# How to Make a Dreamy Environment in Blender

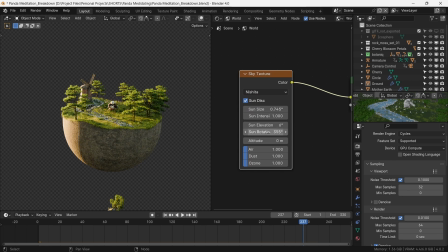(4:04)
We play with the height and the sun rotation to get an angular light that highlights the form of our models. Lights falling from small acute angles go well with creating a dramatic atmosphere.
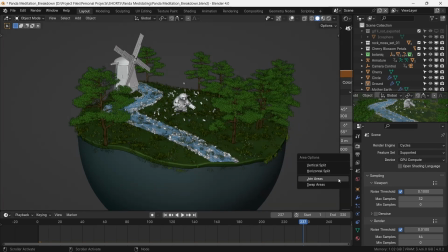(4:17)
When that is all set, we set up our rendering parameters. With some testing, 64 samples with 1080p resolution looks like a sweet spot for the quality and the rendering time for this scene.
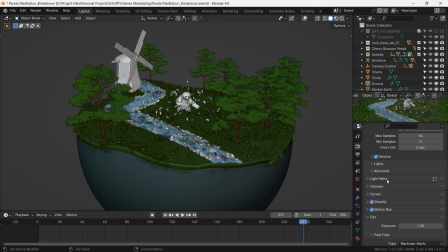(4:32)
With denoising algorithm as open image denoising and a transparent background, we start the render.
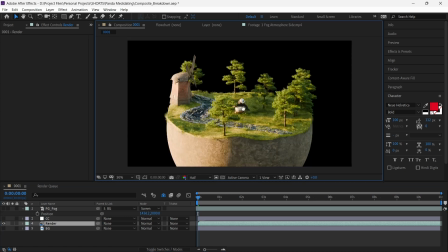(4:43)
After the rendering is done, we now import this render to After Effects for a small amount of compositing.
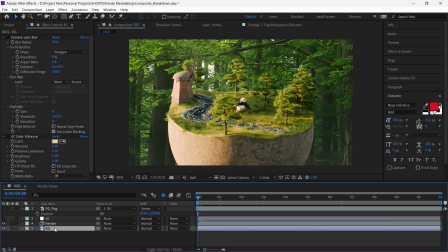(4:49)
In here, we add in an appropriate background image and keyframe its position to roughly follow the rotation of our partial sphere.
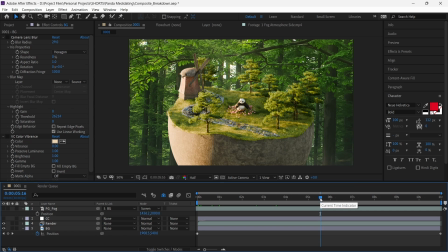(4:57)
The position will be just so that the perspective shift looks just right. We add in a small amount of camera lens blur to it, and we have all background.
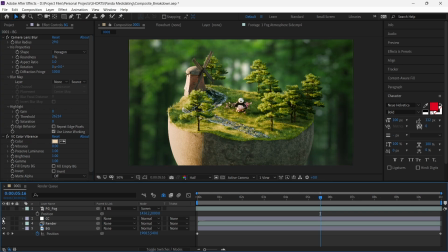(5:08)
On top of it, we add in a color correction adjustment layer to make the colors punchier and stood out.
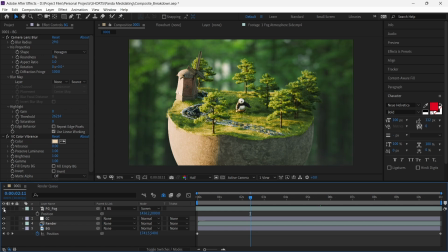(5:15)
Finally, we add a fog atmosphere layer, and we have our composite.
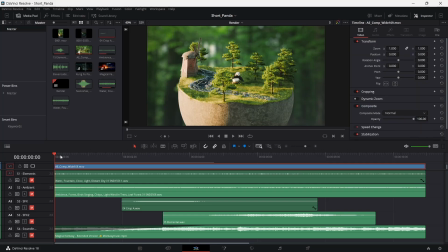(5:24)
After exporting from the After Effects, we import it to DaVinci Resolve for sound design and finishing. We do the sound design in four stages. In stage one, we start by adding in the sounds of individual elements within the scene.
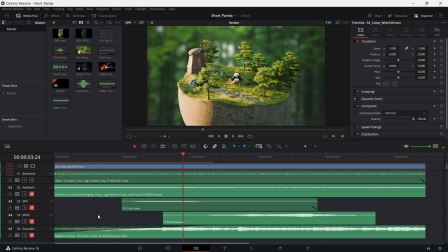(5:39)
For example, this water stream. We can add in sound of a windmill as well if you want at this stage. In stage two, we add the ambient sounds. These are the sounds of the atmosphere, the chirping of the birds, and the sound of the gentle breeze.
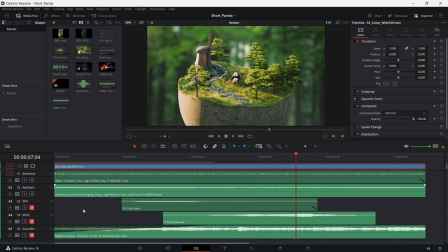In stage three, we add the sound effects, the rustling of the petals when they are raised, the whoosh of his arm when they are sent up by him.
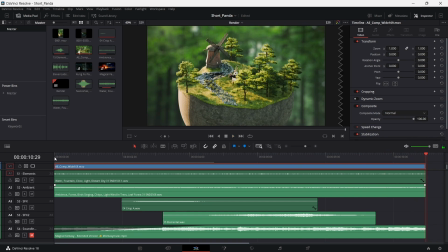(6:19)
To tie it all together, in stage four, we add in a soundtrack.
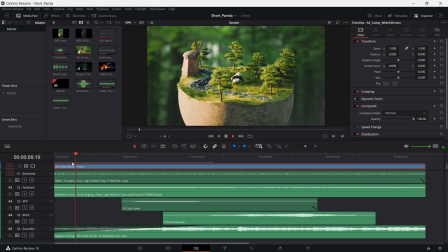(6:24)
This will be appropriate to the scene setting. For a gentle meditating scene, we have a peaceful soundtrack.
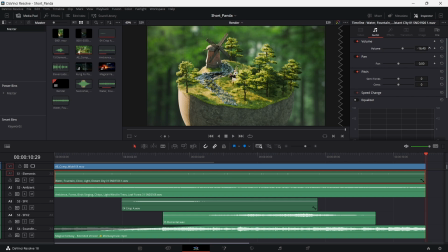(6:37)
The fifth and final step would be to modulate the sound levels for every track. We do this so that every sound element has its say to make the entire sound design look coherent, or rather sound coherent.
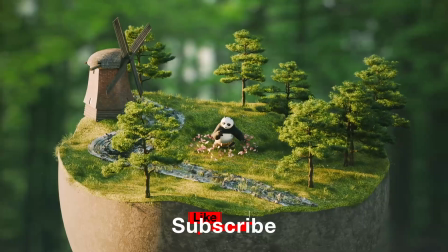(6:52)
Finally, we render it all out and we have Poe, peacefully meditating and summoning the forces of nature.
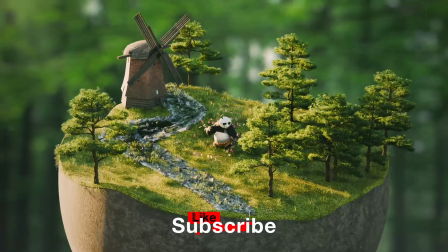(6:59)
I hope you like it. Let me know if you have any questions.
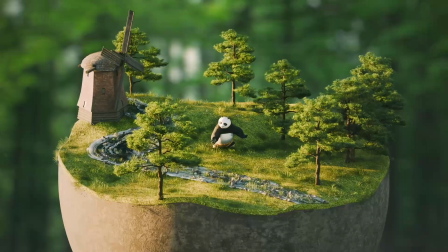(7:02)
Like and subscribe if you learned something, and I will see you soon in the next one.
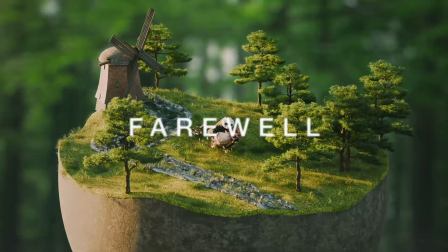(7:08)
Farewell.